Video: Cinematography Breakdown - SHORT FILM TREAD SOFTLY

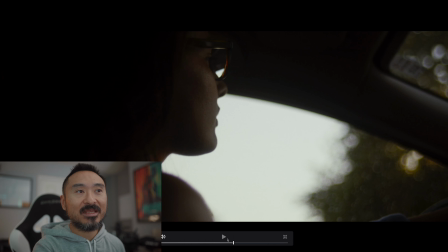16:29 And when you can have that naturally happen in camera, for me, it's a more engaging story, right?
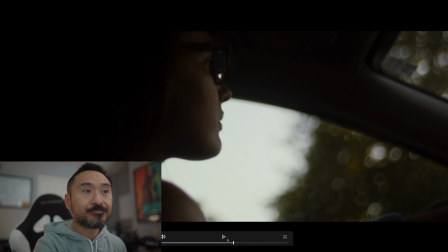16:37 From photographically speaking. So if we keep going on, right?
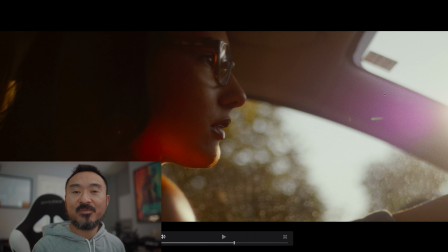16:42 Again, nice little flare. We're controlling the flare. This is the 25 millimeter again. It has pretty good flare control. But again, when you hit the lens directly at a certain angle, you get this nice little like purple
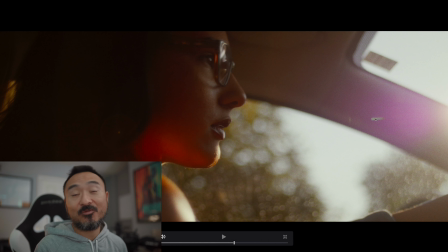16:59 fringe, so to speak. And for me, it's actually like a nice little flare, right?
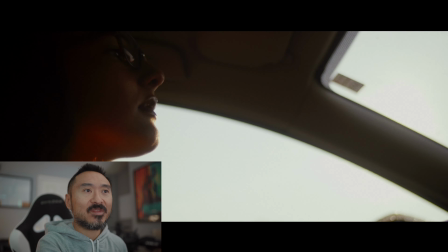17:04 It adds something to the aesthetic of the whole thing, right? So again, backlighting is the whole thing.
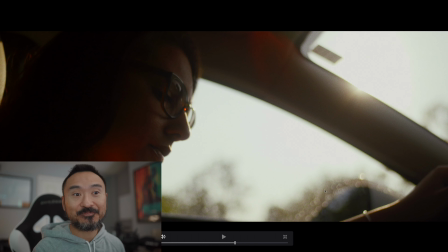17:09 We have a nice little bokeh. I think this is probably just from her window not being clean, but it added, right? It added like nice little bokeh here, nice little highlights from her wristband to her arm, to her glasses. Nice little backage here, right?
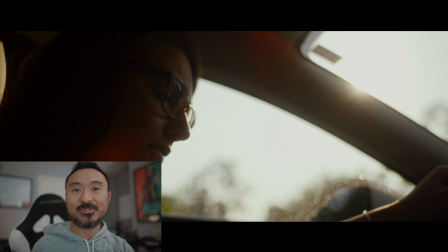17:29 And that's what happens when you backlight things, right? Which is why many cinematographers choose to backlight their scenes, backlight their subjects, right?
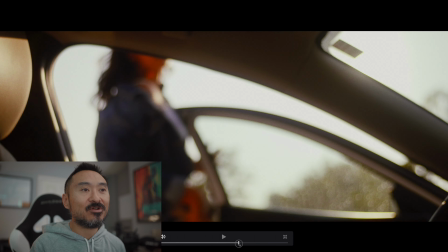17:39 We keep moving on. Same thing. She's getting out of the car. We move into this little walking bit, right?
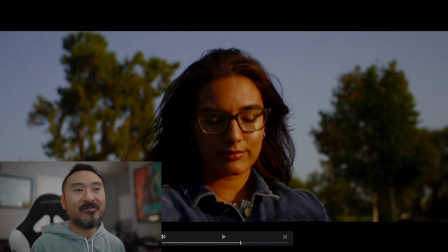17:44 We're on the easy rig. We're going handheld. We're following her. And again, same thing. Even though we're not necessarily backlit, we're more being side lit here. Because we choose this side of the line to shoot on, we can create that contrast from light to dark, right?
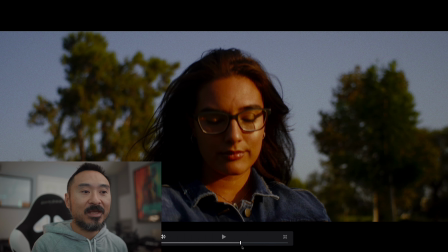17:58 Having a wrap around her face, right? And depending on where she looks, she could be looking to the left, she could be looking to the right.
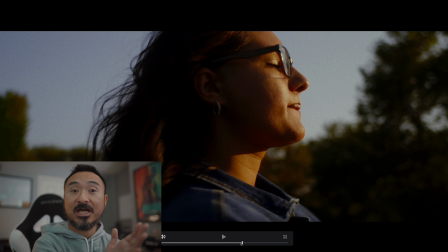18:06 We're able to be we're still shooting on the shadow side, right? We're shooting into the light, so to speak. Pretty harsh light, as you can see, where it just kind of cuts off here. But again, it's able to create contrast as long as you're able to create those distinctions between what is light,
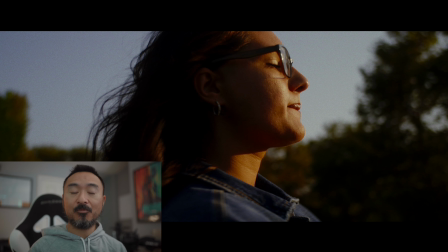18:23 between what is dark, what is bright in the frame, what is dark in the frame. You achieve the higher look that you're going for, right? Which is again something that you won't see necessarily on a regular ad or like a commercial on Instagram or Facebook, right?
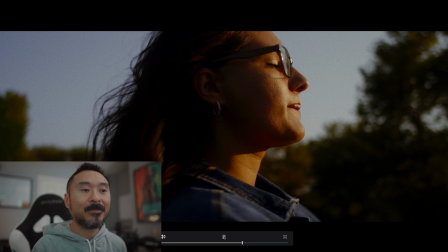18:43 We're really trying to achieve like the higher level look, okay? And especially with like on a low budget too, which is pretty good.
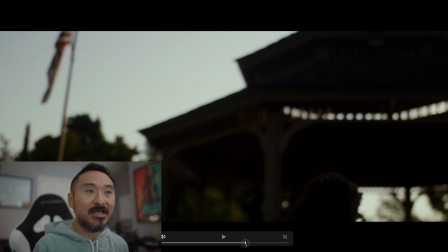18:49 All right, so we keep walking. We're going into this little gazebo guy here. We'll skip that.
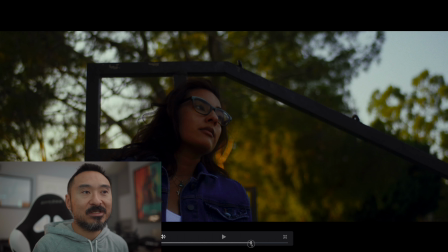18:56 Cool. So this is pretty much like the side of the line that we're choosing to stay on because our sun is in the background, right? Our sun is being backlit. It's backlighting all this, right? You can even see here where it's really hitting this tree in the background. And then again, because of the density of the tree, it's able to fall off into shadow naturally, all right?
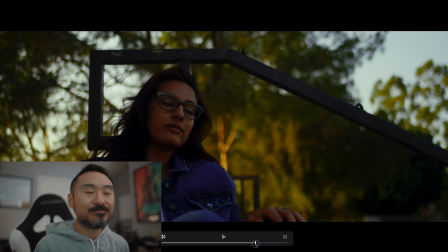19:14 There's certain parts where you move in for coverage. Here we flip the line.
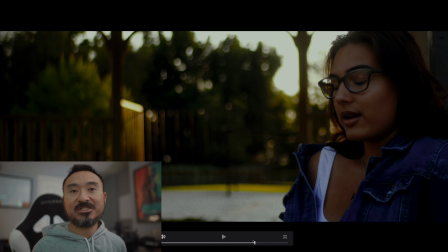19:22 That was just more of like a psychological note. Because she's talking to herself like, is this like, how could this really be happening, right? So that's when you can cross the line, right? And again, when we cross the line, we're still backlit, right? We still have little pings of a highlight here. We have nice bokeh here, pings of a highlight here, right?
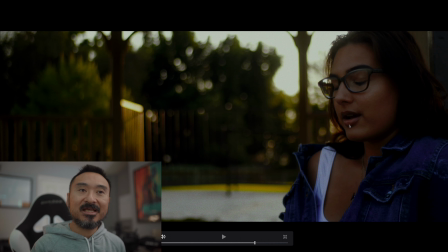19:40 Going from light to dark. She's on a hard third, so it's kind of hard to miss her, right?
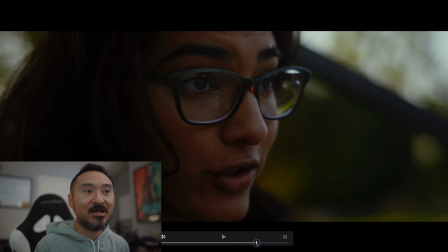19:45 In the compositionally. And then we move into coverage here. Again, same thing, right?
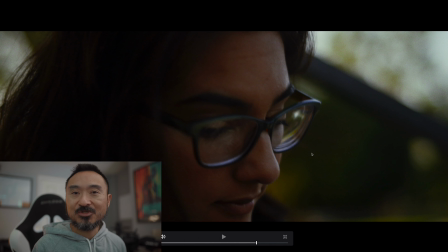19:50 Even though we're switching lenses, everything is still backlit. We're using as much as we can to help tell the story. right? Have nice little a natural edge light to her. For me, I don't necessarily need like a hard edge light on someone if there is some highlight interest in the background, right?
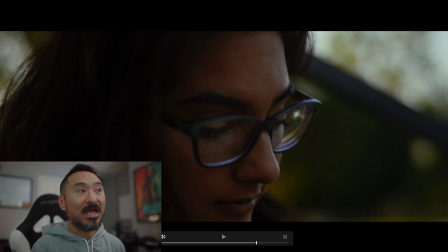20:09 So for her, we have highlight interest in the background here. If this was just complete dark, that's when you would want some kind of light hitting, edging her out ever so slightly, all right?
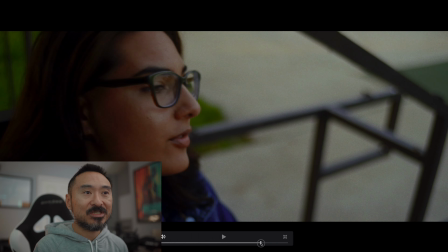20:19 So we move on. It's all pretty much the same. We move here.
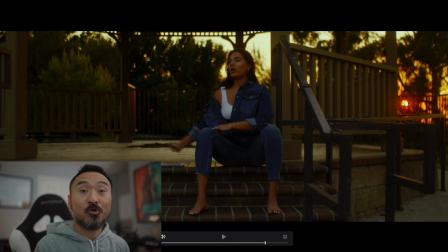20:23 Now we're getting into pure golden hour, right? This is now where the sun is right. It's coming down below the horizon. So the horizon is here. The sun is here.